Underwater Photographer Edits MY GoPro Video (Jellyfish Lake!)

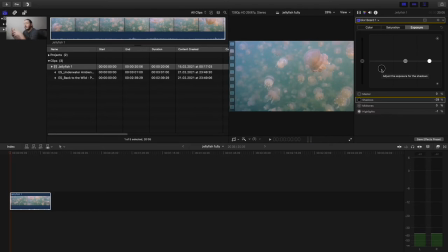A big thing about camera and expensive camera are actually recording more light. They can record more data between the dark and the light, and in order to kind of fake that effect,
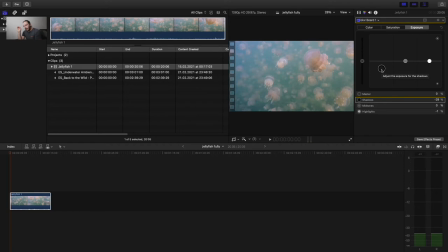if we just put a little bit more dark into the dark that we have already, then you're gonna have an image would look like from a really better camera. Well, you don't have it, it's just a GoPro. So if you look at it, our effect, it's pretty dramatic. You can see it here on that section.
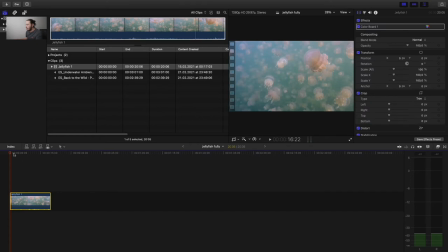It's extremely nice to have something which is a little bit darker like this. I mean, it enhances the contrast and it permits to have way more interest in the image itself.
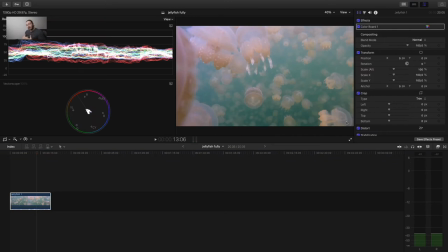I'm lucky enough to get to have Final Cut and to be able to see my scopes, and here I can actually see what's happening in the color for an amount of time.
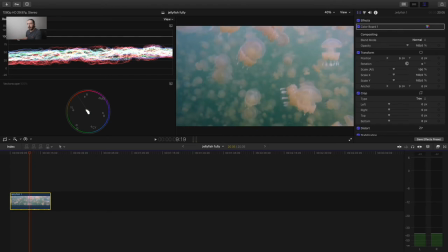What we want to avoid is to have any colors going above 100 or below a zero if you have that tool. So if I go even here, I can even go into saturation and I can either saturate the dark a little bit more or desaturate the dark if I want to have a more moody image,
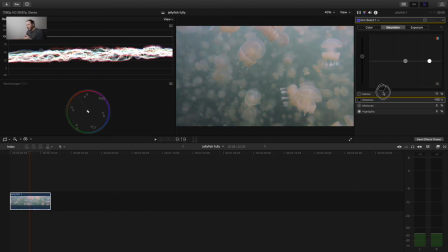something more like dark, a bit more sad.
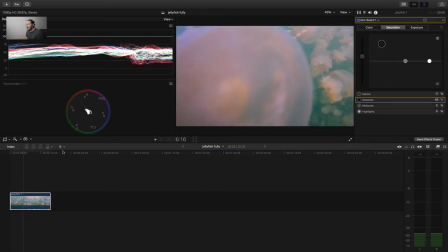You see, like from this, you can really inflict to your image, or give to your image a personality.
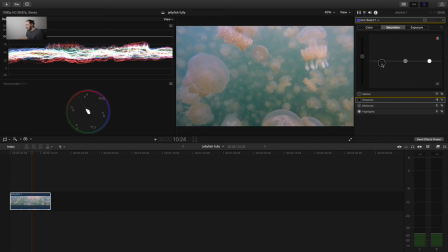But for now, let's stay at the basics. So my image is color corrected. It looks pretty nice and pretty even. I'm gonna want to give a look to that image. And for this, I'm gonna use a tool called a lookup table, LUT.
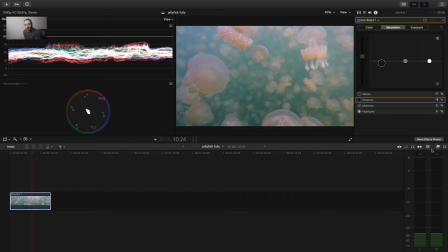You can download LUTs on the internet for free, pay for them. There is tons of resources. I'm just gonna use one of mine. I'm actually gonna give that LUT to Olivia at the same time.
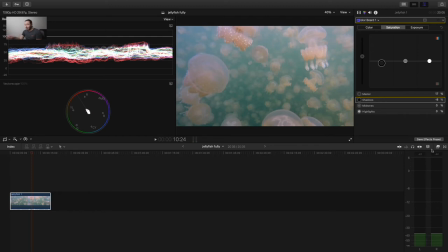Like this, she can give it to you. And at three, use it, enjoy, have fun.
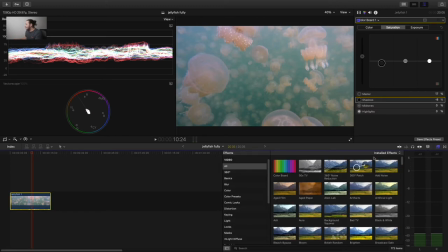It's meant for it. So I'm gonna put my LUT and I'm gonna say LUT,
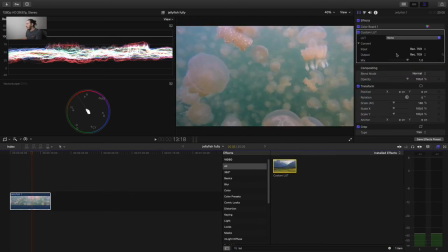custom LUT, and I'm gonna put the custom LUT here, which is here, and I'm gonna choose underwater max TNO. And see, bam, all of the colors are like everywhere. It's even a little bit too much, as you can imagine.
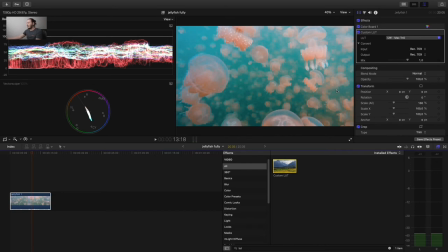We don't wanna leave that in that state. It's just not gonna work. So we're gonna just reduce the amount of light on it. Like this, we start to have a pretty good image.
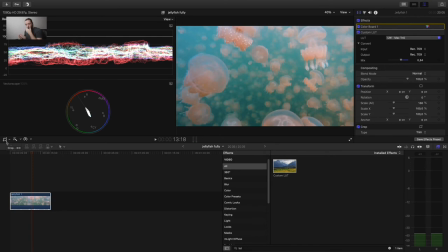Now that we have a footage that looks really nice color-wise, we're not gonna touch this anymore. I'm gonna add a little bit of motion blur. So you can download sometimes some motion blur plugins.
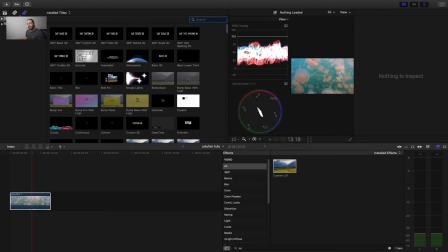I have one for free that came from online, which is like you can download it for free. Just type into Google motion blur plugin for whatever you are using as a software and you're most probably gonna find one. This is just gonna help a little bit. I don't want to add too much of it.
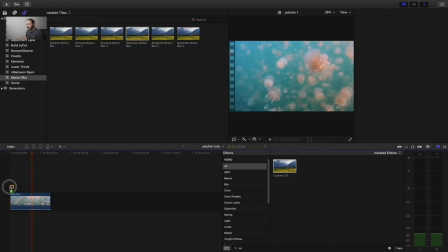So I'm gonna just add a moderate motion blur here.
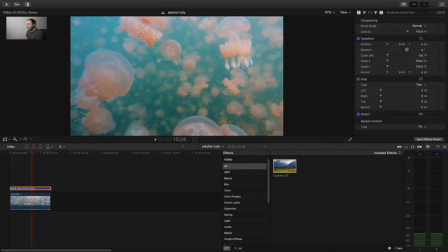Okay, so I just added my motion blur, which is just a filter that I'm gonna put on top of it. It's gonna add a little bit of that motion blur, which is gonna make the image a bit more organic, and it's gonna permit to have better feeling on what we are actually seeing.
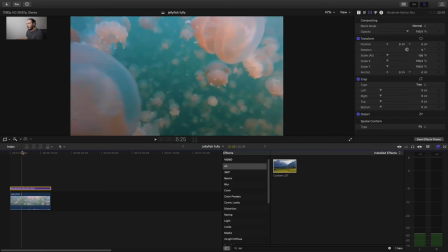So we let the computer calculate, and we're good. Here we have a little bit of motion blur.
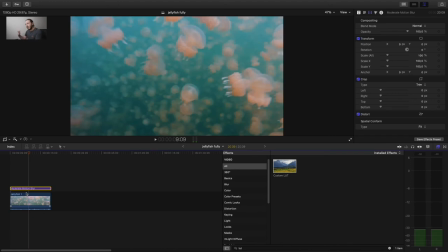You can see that it's starting to get less and less stuttery the more we go into the process.
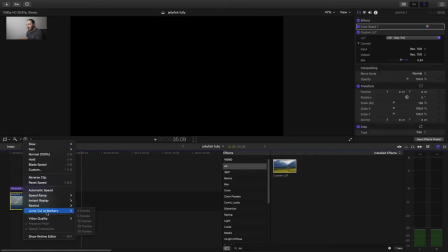Another thing that we could do would be to have here into the video quality to put it in a little bit slower.